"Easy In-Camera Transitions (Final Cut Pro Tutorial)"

What am I looking for? Ah, Instagram. Okay, Instagram. What video am I looking for? Ah, yep, that's the video. Yep, that's it.
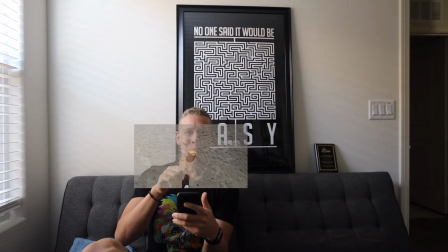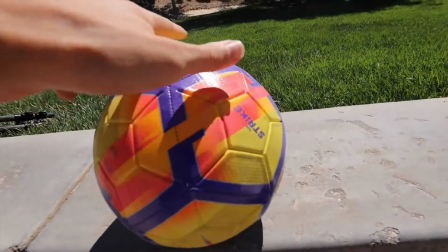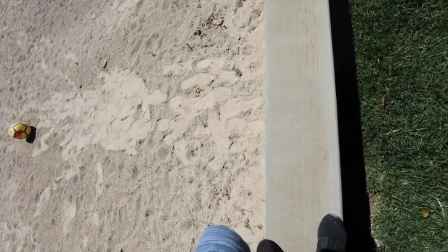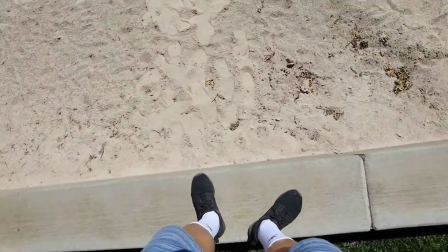All right, so what you just saw was a quick little snippet that I had on my Instagram. And if you follow me on Instagram, then you definitely already seen that. But if you haven't followed me on Instagram yet, go ahead and do that. At DareToCapture, I'll put it right above me. At DareToCapture. Quick side note, if things look a little different or a little bare around this little area that I'm in, or if you see some things that you're just like, why is that there? I'm in a new place, in a new office, in a new location, still trying to get things set up right, but I gotta bring something to the people. So yeah, my last few posts on Instagram have been ones where I kind of tried to make it so when you play it on Instagram, it was a constant loop and you couldn't really tell where it started or ended. So that was one of my favorite ones that I did so far because it has all in-camera transitions, and that is something that a lot of people are curious about. A lot of people were wondering how I actually made this video. So that's what I'm gonna do for you guys today. I am gonna show you exactly how I edited my video, and I'm gonna explain all the little camera movements that I did to get all the little transitions that I got in that Instagram video. So let's get into it. All right, so what you're gonna see is my final timeline in Final Cut Pro, and I'm gonna explain the process that I went through to get the video that you just saw. So I am gonna shrink myself down,
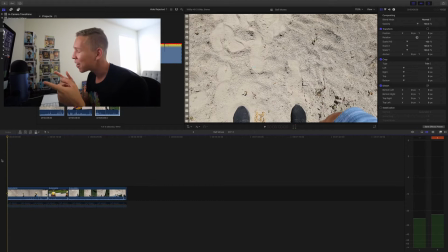(2:21)
and hopefully you see my screen right now, and let's just dive right in. So this is my timeline.
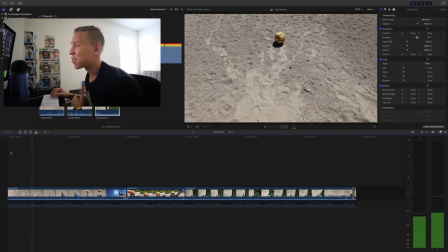(2:30)
If I just press the space bar, as you can see, everything starts playing, and now we're going.
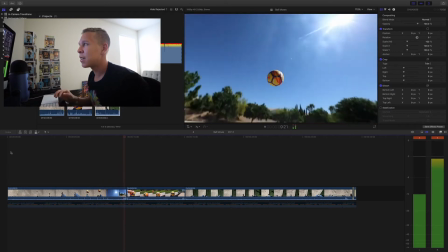(2:39)
Going, kick it up, and boom. First transition right there.
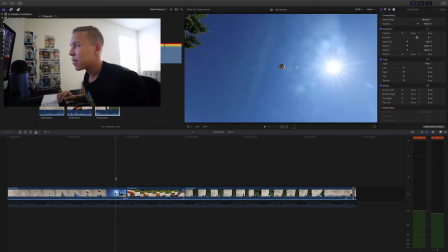(2:44)
So if I go back, the first transition, and I play it frame by frame,
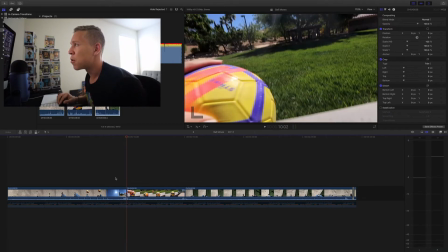(2:53)
boom, right there.
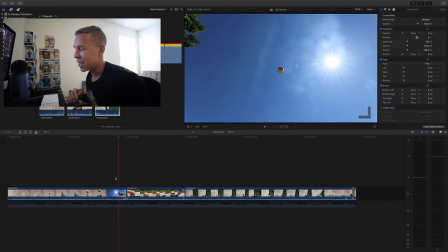(2:54)
So to get this transition, what I did was whip the camera down as fast as possible.
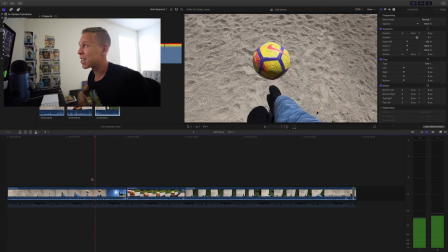(3:03)
As you can see, I kick the ball up so that I can track it,
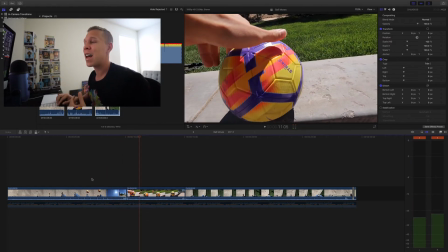(3:07)
and I whip it down as hard as I can so that the next transition, which I knew I wanted to whip down as well, would make sense.
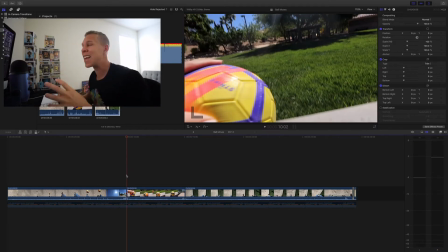(3:17)
So when we jump into the second clip, I made it seem as though the ball came down and landed right on this little concrete slab, and then I spin the ball. So for the start of the second clip, I made sure that I whipped the camera down as hard as possible while at the same time smacking the ball.
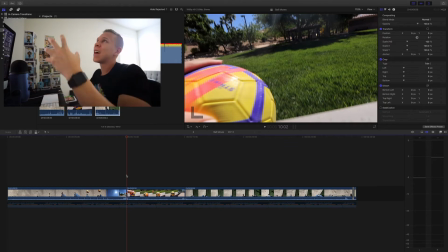(3:32)
I believe what I did, I palmed the ball, and I followed the camera down with the ball. So the impact happened, and when the camera stopped, the ball stopped. And that worked out very well for me in the end, as you can see.
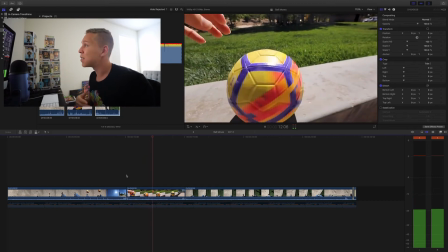(3:46)
So let's play it again. Smack the ball, spin it, and whip transition again.
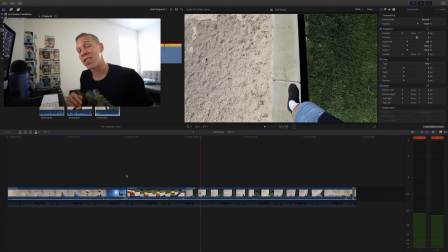(3:54)
So for that second transition, all I did was at the end of the second clip was whip the camera to the right as hard as I could. Now I know to make this transition seem very seamless, I knew that to start my final clip, I had to make the whip to go the same direction as I ended my second clip.
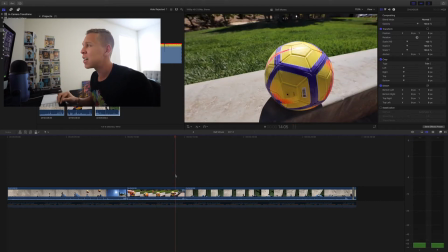(4:11)
So if you look at it closely, the whip, and boom,
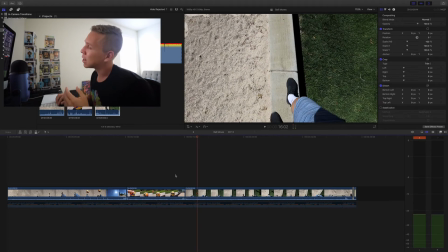(4:16)
I whipped to the right in both clips, and that is why this transition seems very seamless.
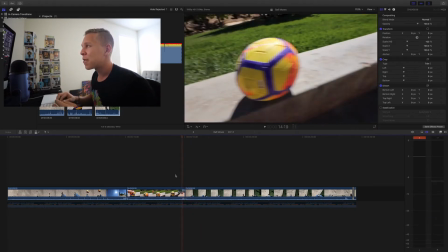(4:21)
So if you go frame by frame, this is the end of the second clip, whip, whip, whip,
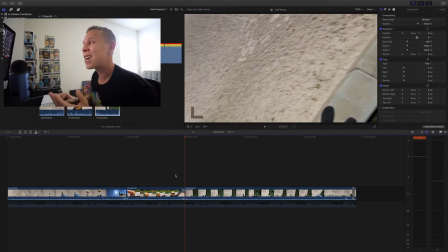(4:29)
and right there, that is when you have the change.
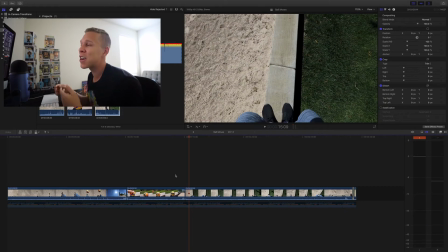(4:32)
And as you can see, I'm whipping the camera in the same direction as I ended the second clip so that I have that seamless transition.
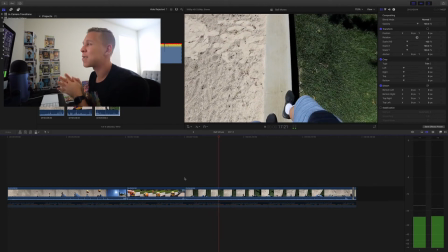(4:39)
So let's play this clip. As you can see, I'm walking, acting like I'm losing my balance a little bit,
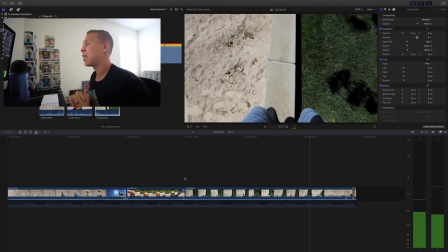(4:48)
regain my balance, and I'm gonna turn and I'm gonna jump off this ledge.
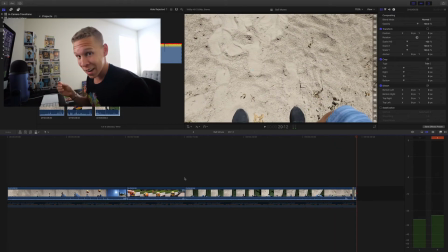(4:54)
Boom, transition happens again, right there. If you didn't catch it, no worries. I think I did a pretty good job of this loop, so you might not notice the transition.
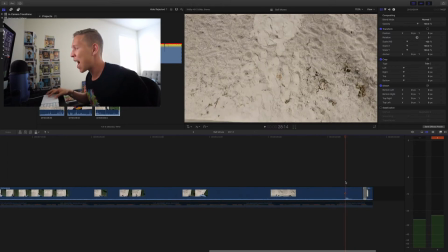(5:04)
But if you look closely at the timeline, I actually do have a transition added into this. So I filmed this sequence twice of me walking on the ledge and jumping. So that is actually 2 different clips.
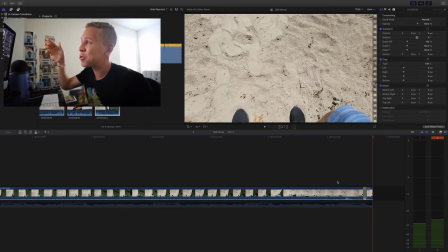(5:16)
So when you see me jump off the ledge and land, and when you see my feet at the very end of this video, that is actually the very beginning of the very first clip that you see in the sequence. So if I go back to the beginning of the sequence,
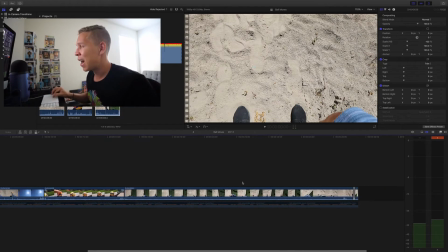(5:32)
as you can see, it is my feet there and my feet here again at the very end.
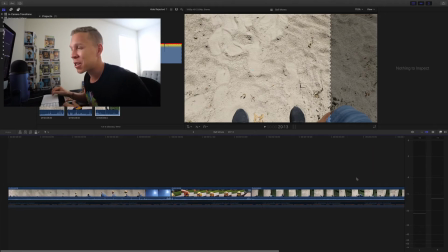(5:40)
What I did to make this transition seem a little seamless was I actually cut the very beginning of this first clip and moved it all the way to the end so that when you actually do add it to Instagram, it's gonna have that seamless loop.
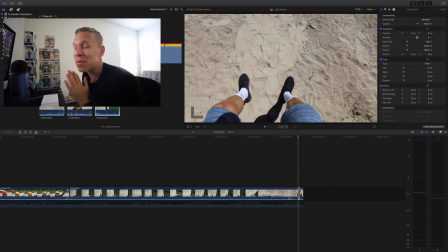(5:54)
And I know all of this is about in-camera transitions, which every transition up to now was an in-camera transition, but for this final transition, I needed to add a transition effect from Final Cut because it just wasn't coming together the way I wanted it to.
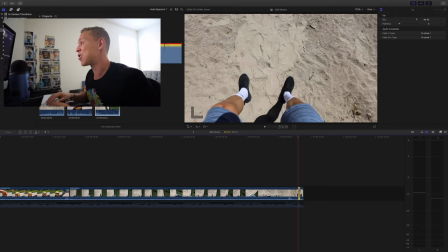(6:11)
So if I take this transition out and I play it,
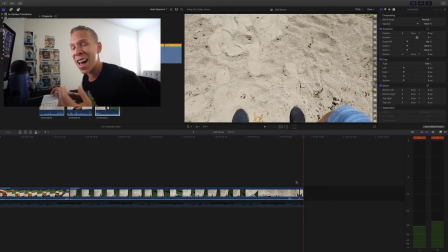(6:15)
it doesn't look as seamless as it was with the transition added in. So if we look at it again, you can tell there's a slight difference, but if I add it back in and look at it again,
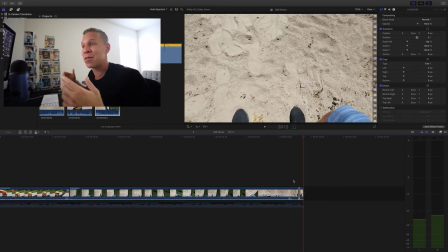(6:30)
it looks more seamless and it looks like I am at the very beginning of the clip again. So if you want to make sure that you have this loop down pat and you want to make sure everything adds up right and looks good for when you add it to Instagram, all you got to do is copy,
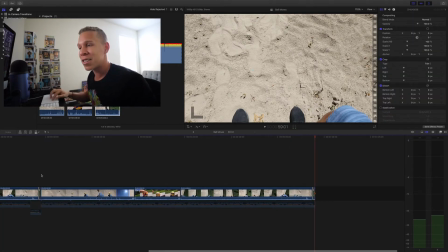(6:47)
paste, and as you can see, you have both clips back to back.
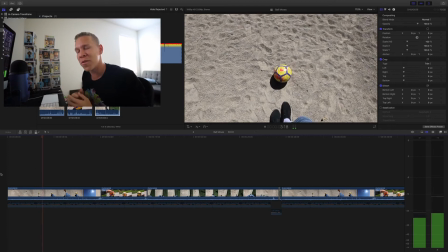(6:52)
But when you watch this whole clip, it should look as though it's a very smooth loop. So we're gonna start from the beginning because, well, I'm pretty proud of this loop.
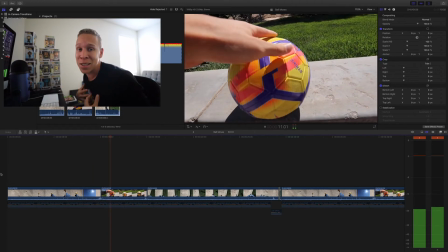(7:00)
It looks pretty impressive, if you ask me. Just saying. So here we go.
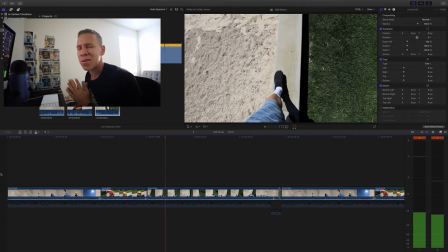(7:06)
Whip transition. Pretty good transition, Steven. Pretty good.
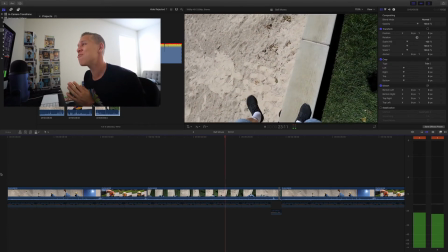(7:13)
Oh, we falling. Oh, whoa. All right, yeah, we're good.
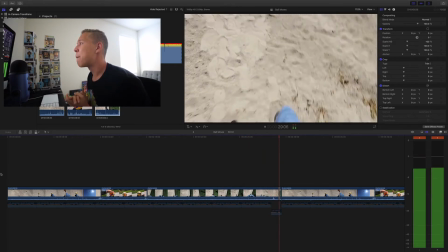(7:18)
We're good. Turn, and here comes the end. Boom. And it starts again. There you have it. That is how you can do some in-camera transitions. All you need to do is whenever you make a little whip transition, you need to make sure the next clip begins with the same exact motion. And yeah. All right, so this is future me, and I realized that as I'm going through this that there was one thing that I forgot to talk about. And that one thing was the music. So there's gonna be times when I do sequences like this where I pick the music beforehand, and other times I'm gonna pick the music afterwards. And with this one, I picked the music after. So sometimes that can be difficult finding the right kind of music to go with a sequence like this, because you want the music to actually go with the sequence that you have in front of you. And you also want it to loop in a way where it doesn't sound bad when it actually does loop. That is what I did.